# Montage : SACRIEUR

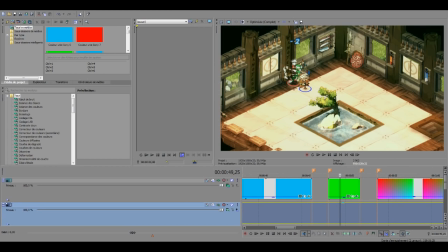8:24 Tout ce qui est vert, c'est les parties à l'écran où le sacré est en mode R, bien sûr. Tout ce qui est multicolore, c'est les parties où à l'écran le sacré est en mode multi.
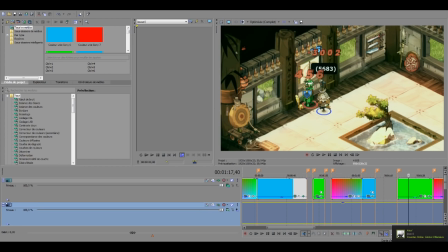8:32 Pareil, là c'est bleu, donc ça veut dire qu'il sera O. Là c'est vert, ça veut dire qu'il sera R. Quand il n'y a rien, c'est le mode feu, puisque ça sonne bien rouge les couleurs.
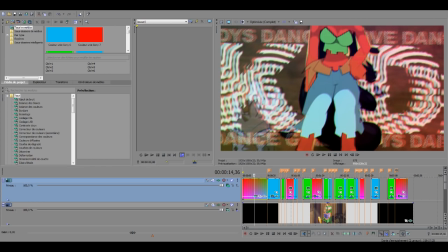8:40 Et voilà, ainsi de suite. Donc là, tout ce que vous voyez, c'est les différentes parties. Donc tout ce qui est multicolore dans la timeline, comme on dit, c'est tous les endroits où je suis en mode multi-élément.
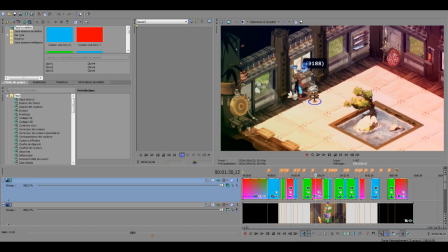8:49 Hop là, si je prends là par exemple au pif, voilà, je suis en mode multi-élément en Acham. Si je prends ça au pif.
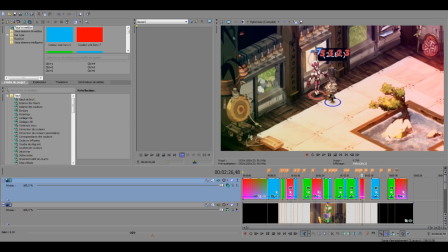8:54 Enfin au pif, voilà, c'est encore du multi-élément. Si je prends un truc en vert, ça va être le mode R. En fait,
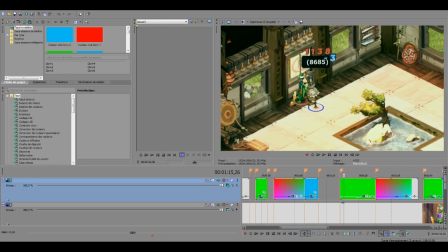9:02 c'est juste pour ressortir l'élément, parce que là, vous voyez qu'il y a une espèce de teinte verte. Si j'enlève, hop, là, c'est plutôt une teinte rouge. C'est ça que je mets une teinte verte. C'est pour vraiment appuyer sur les différents éléments, les trois éléments du sacré,
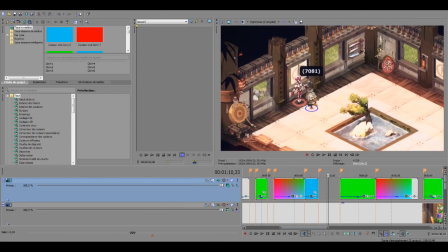9:17 pour que visuellement, directement, on voit que c'est plus rouge, même si on se rend pas forcément compte. Peut-être que votre inconscient il va se dire là c'est rouge, c'est peut-être l'intel, là c'est vert, ça va être la J, ainsi de suite.
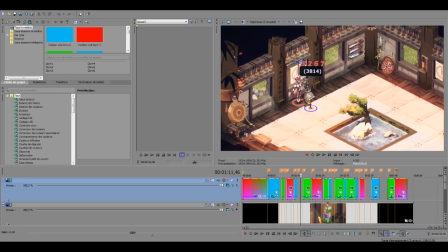9:30 Donc voilà, c'est quelque chose de, voilà, que j'ai décidé de faire pour vraiment ressortir les trois éléments du sacrilleur.
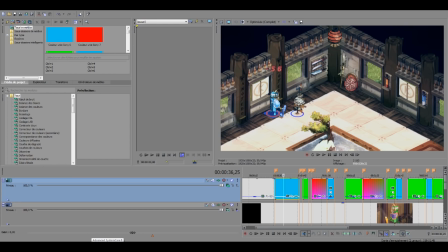9:40 Et je suis plutôt satisfait, ça rend plutôt bien. On voit pas trop la différence au final, entre les différentes couleurs.
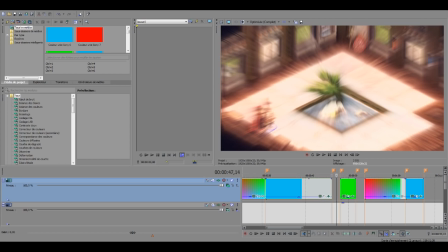9:47 Enfin, on voit la différence, mais ça ne me gêne pas en fait. Parce que des fois, si tu fais un gros changement de couleur entre deux plans, ça peut vraiment gêner, là c'est pas trop gênant.
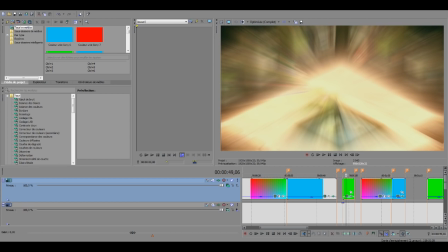9:54 Je pense que si ça se trouve, si vous avez vu la vidéo, vous n'êtes même pas vraiment rendu compte,
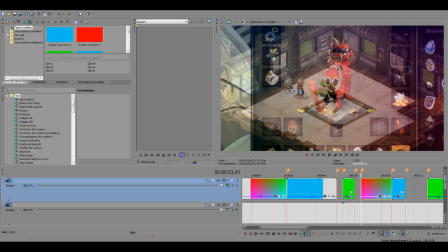9:59 mais ça vous a pas dérangé plus que ça, c'était peut-être même agréable, j'en sais rien,
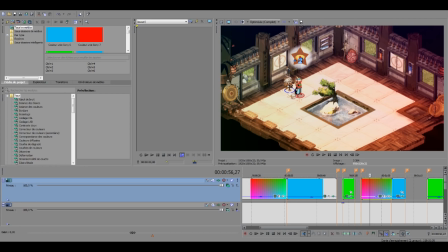10:04 bref. voilà, quand c'est multicolore, enfin voilà.
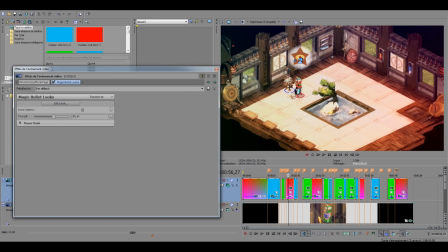10:06 Donc ça c'est une partie étalonnage, je vais pas vous montrer, mais pour régler vos couleurs c'est avec une espèce de logiciel encore en plus.
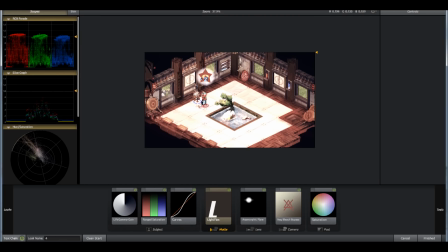10:13 Donc là vous pouvez plein de réglages à faire pour régler vos couleurs.
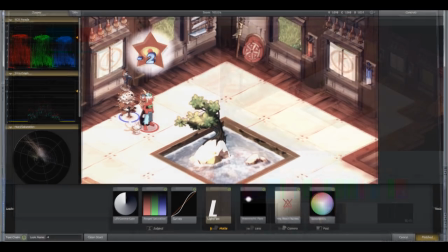10:18 Donc voilà, ça peut prendre du temps, c'est pas le plus long en général l'étalonnage comme on dit.
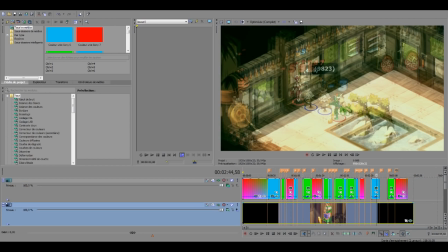10:23 Puis voilà, les couleurs là sont plutôt belles, enfin en tout cas j'aime bien moi, c'est assez agréable. Ça agresse pas trop les yeux, d'avant je faisais des trucs, ça agressait plus les yeux, là ça va.
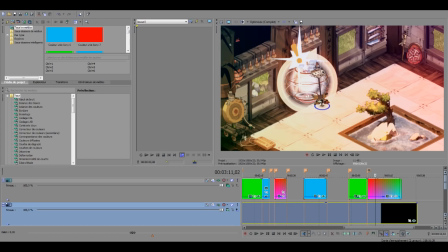10:32 Donc voilà, une fois que vous avez fait tout ce bordel, vous faites vos derniers petits réglages, hein, vous vérifiez que ça fonctionne et tout.
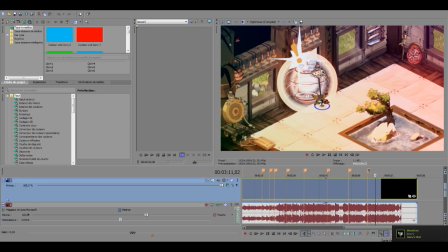10:38 On vérifie le son, machin, blabla. Qu'est-ce qu'on fait après?
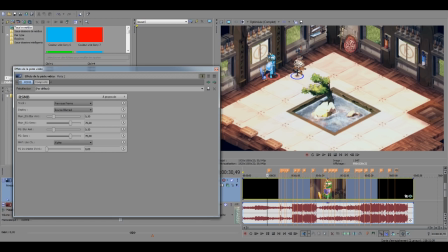10:43 Je mets un petit effet personnellement, ça s'appelle du RSMB, donc c'est une espèce de flou, c'est pour un peu fluidifier les mouvements de la vidéo.
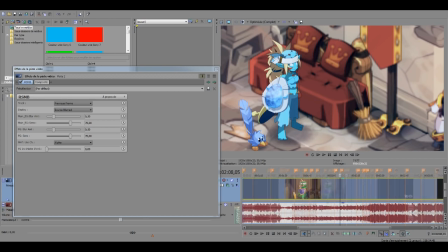10:50 Pour moi ça fait vraiment bugger, ça, là ouais, ça fait des flous sur l'écran et tout. C'est juste pour fluidifier un peu la vidéo, mais c'est pas vraiment important.
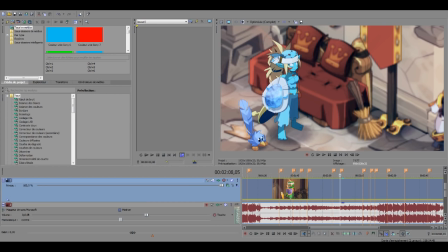10:57 Et ensuite, une fois que vous avez fait ça, bah, je pense que vous avez terminé votre vidéo. Hein.
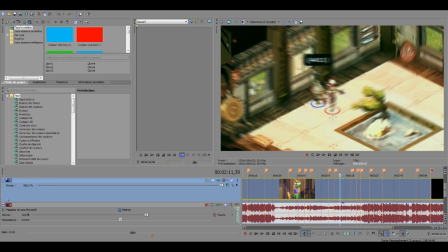11:02 Enfin, votre montage est à peu près terminé. Si vous êtes satisfait de vos résultats, c'est le plus important. Hein. Si vous, vous aimez ce que vous avez fait, il y a de grandes chances pour que les autres aussi. Par contre, si vous n'aimez pas ce que vous avez fait, laissez tomber, hein, postez même pas. Parce que si vous, vous n'aimez pas, les autres risquent pas d'aimer.
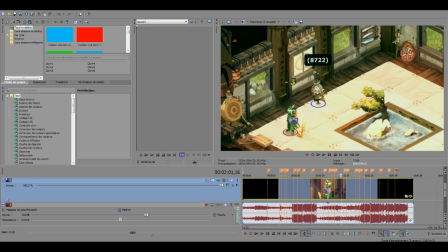11:15 Hein. Ça, c'est assez basique. Donc ouais, faites quelque chose que vous aimez.
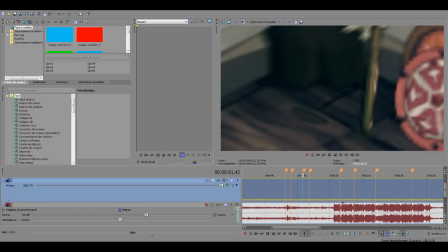11:21 C'est ça qui est bien dans le montage, c'est qu'on se fait plaisir. Et voilà, après vous postez cette vidéo, bon après il y a des petits trucs en plus que j'ai pas tout dit parce que c'est plus long que ça.
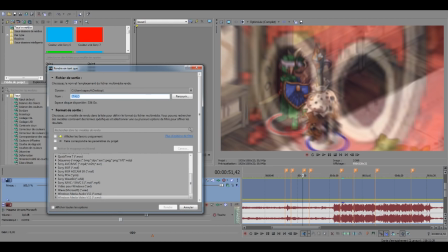11:28 Parce que là je fais en fait les rendus, il y en a beaucoup. Parce que j'ai fait un rendu en point avis. Mais en fait quand vous faites un rendu en point avis, le fichier pèse environ 100 gigas, un truc comme ça, donc c'est pas exploitable. Donc après on passe par un autre logiciel qui s'appelle Endbrake, comme vous voulez.
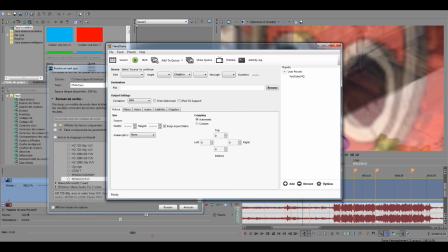11:49 Il met un peu de temps à sourire le bâtard. Voilà, donc ça je vais pas vous montrer comment on l'utilise, mais c'est pour compresser votre fichier sans perdre trop de qualité.
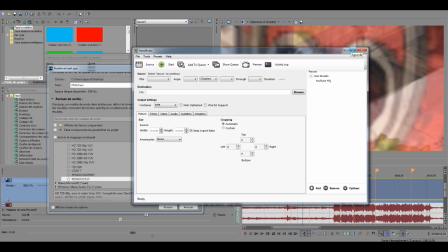11:58 Donc vous allez garder une très bonne qualité et en fait du coup vous allez faire plein de rendus parce que c'est super long,
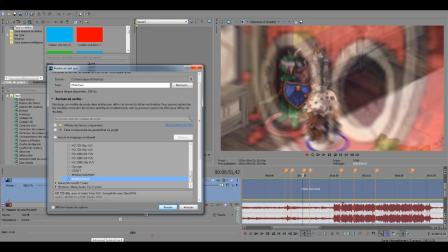12:03 hein. On se rend peut-être pas compte, mais pour 3 minutes de vidéo on y passe facile une semaine quoi, hein.
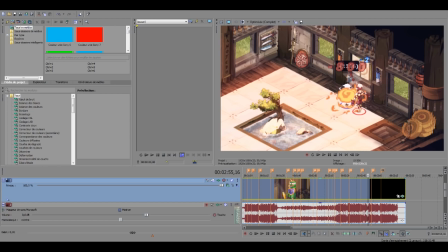12:08 Et en passant plus d'une heure par jour, largement plus, hein. Il y a des journées où j'ai dû passer 3-4 heures la nuit pour avancer.
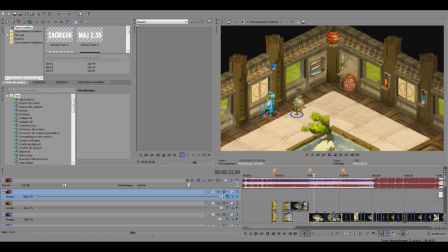12:15 Il y a des journées où j'ai peut-être passé moins de temps, mais bon. Donc voilà, c'est les comment je fonctionne moi pour faire mes vidéos, enfin mes montages.